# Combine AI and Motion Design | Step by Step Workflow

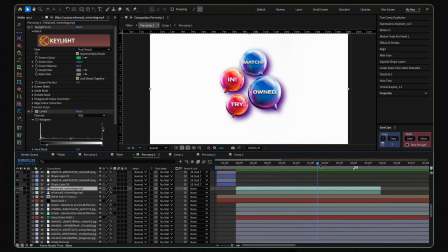247s
The rendered colorful bubble animation is sitting on top of the original black and white bubble guide.
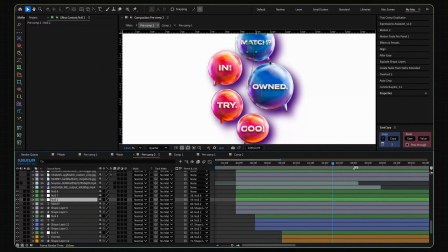253s
And since every bubble already has its own null controller, we can attach anything to any bubble very easily.
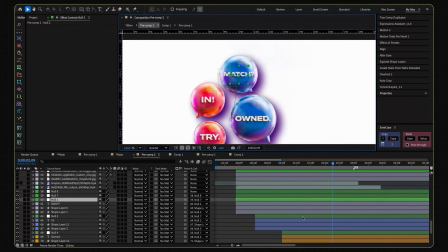261s
That's why this setup is powerful.
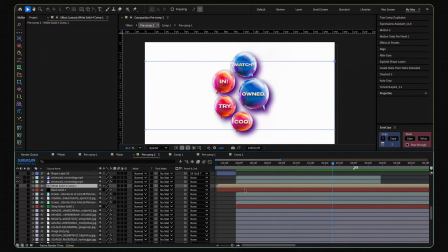263s
Before adding the 3D objects, I built the background first, a solid black layer, then another solid with a grid effect on top.
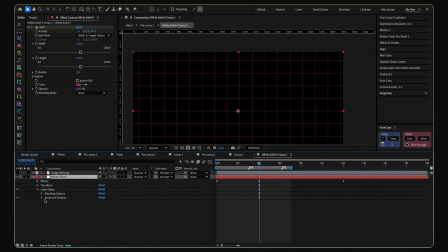272s
To give the grid a little bit of depth, I added bevel and emboss, then used a mask to crop it into the frame.
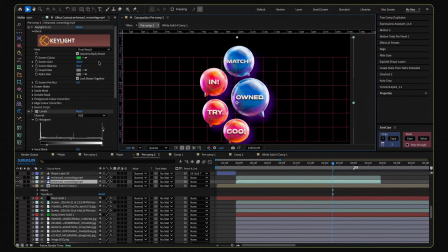278s
For the bubble footage, I duplicated the same layer and used key light levels, fill, and fast blur to turn it into a shadow layer.
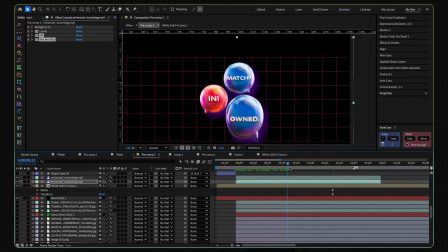286s
So now the bubbles don't feel like they're just pasted on top. They actually have depth.
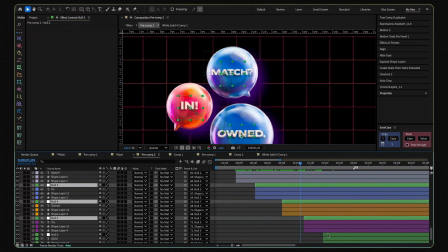290s
Now, because each null is already moving with its own bubble, I can attach any 3D object footage to it. Let's start with the controller. Nothing too fancy here.
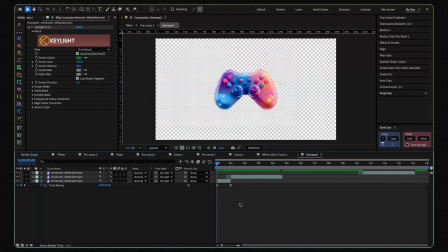301s
First, key light to remove the green background, then time remap to make the rotation faster at the beginning, and after that, I let the original loop continue. Because Kling already gave us a clean, seamless rotation, I don't need to fight with it.
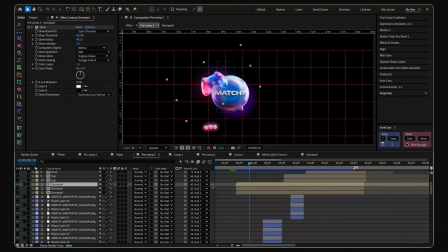315s
I just speed up the part I need and let it do its thing. Then I link the controller to the same null as the match bubble, so it always moves with it. To make the entrance feel cooler, I added some basic scale and rotation keyframes.
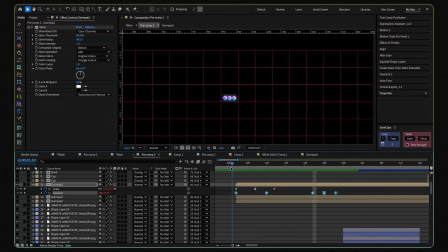329s
And when the bubble gets pushed up, the controller reacts with a little rotation too. Small detail, big difference. Then I added glow to make it pop and match the style.
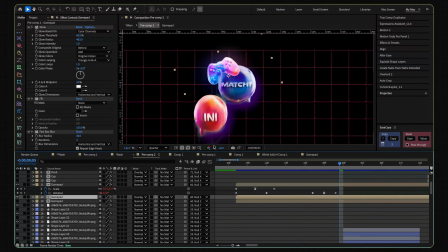340s
For extra depth, I duplicated the controller footage, moved it slightly away, and used it as a shadow. Then one more duplicate for the glow. And that's it. The first 3D object is connected, animated, glowing, and behaving like it belongs there.
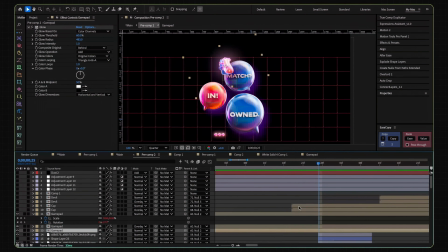356s
Now for the trophy cup. Same idea.
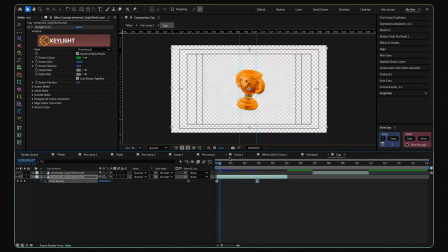358s
I add the cup footage, remove the green screen with key light, then use time remap so the rotation starts fast and slows down nicely at the end.
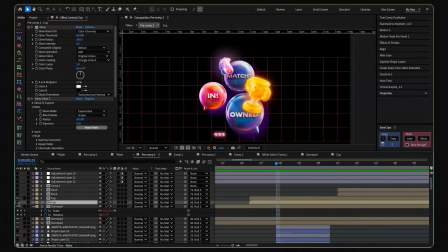367s
Then I link it to the owned, bubble null, duplicate it for the shadow, and add glow on the main layer so it feels shiny and rich.
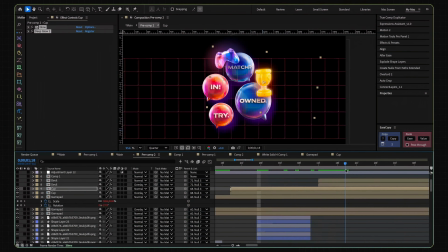375s
Moving to the next object, I add the devil emoji footage here, using the exact same setup.
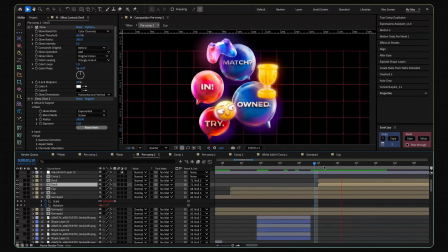380s
Keylight, link to the right null, duplicate for shadow, glow for the main object, and just like that, everything is now moving together.
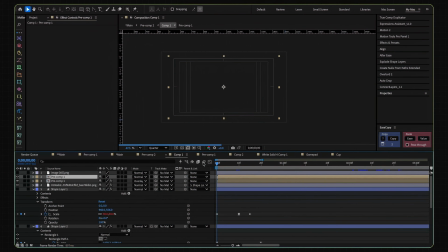388s
The important thing here is that nothing is random. For the last scene, this rectangle started as a simple After Effects shape.
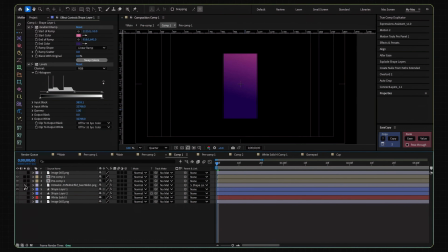396s
Then I exported it to FlashBoards, stylized it, and turned it into this glossy 3D looking object.
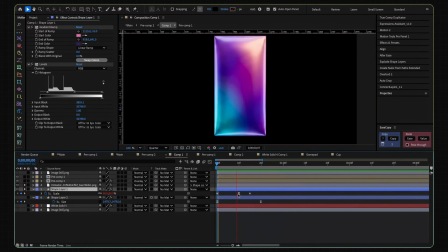402s
Back in After Effects, I placed the rendered version on top of the original rectangle and link it to the same animation,
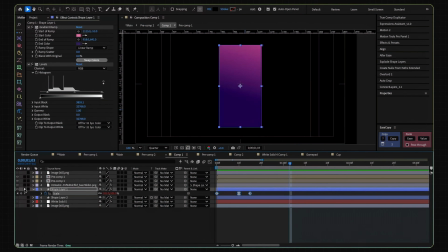408s
so it keeps the same timing and movement, but now it looks way more polished.
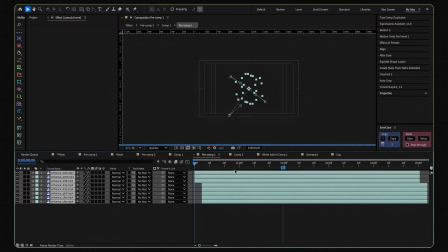413s
For the final 3D object impact, I bring in all the rendered object footage.
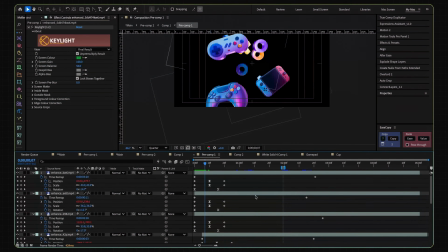418s
Each object gets key light to remove the green background, time remap to control the speed, and basic position, scale, and rotation keyframes for the impact.
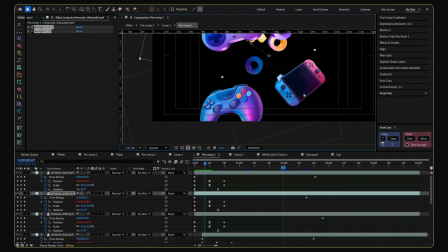429s
Sometimes I use more than one key light because AI green screens are not always perfectly green.
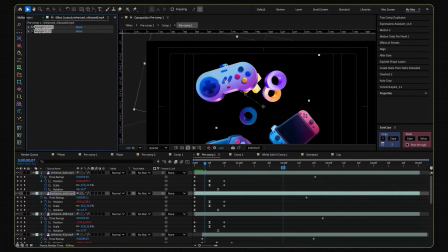434s
Sometimes they're more like emotionally green, but it works. And for variation, I duplicate some objects and recolor them using hue saturation.
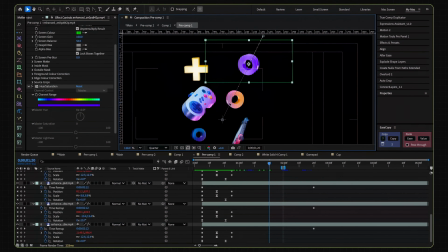443s
So this object here is actually the same footage as this one, just recolored. Same thing here.
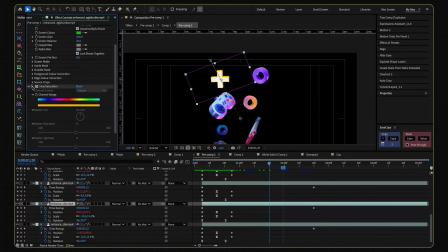449s
That gives the scene more variety without generating or animating everything from scratch again.
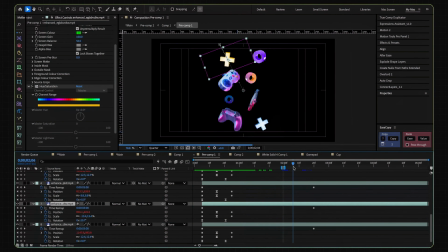455s
And now all the objects explode from the center, rotate, settle into place, and feel like one complete designed animation.
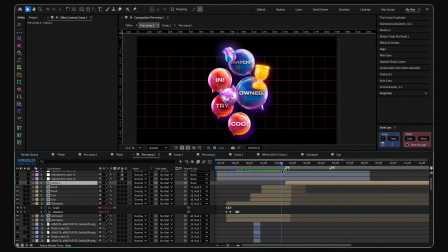464s
Finally, to push the whole thing into a retro gaming look, I add a few adjustment layers. First, fractal noise for subtle texture.
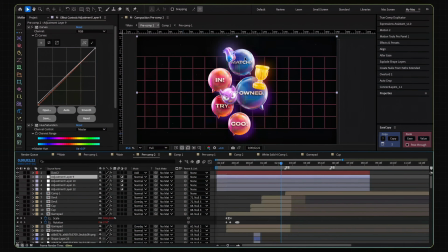472s
Then a color adjustment to shift the palette into a more retro mood, then a little blur adjustment to soften the digital sharpness, and finally, some noise on top to make it feel less perfect and more alive.
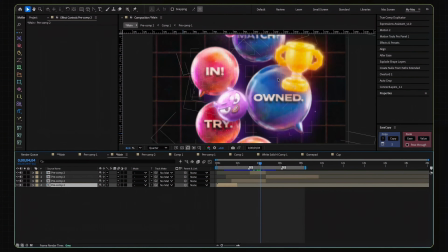484s
In the main composition, I can also zoom in and out without losing quality because everything was upscaled in FlashBoards to super sharp 4K.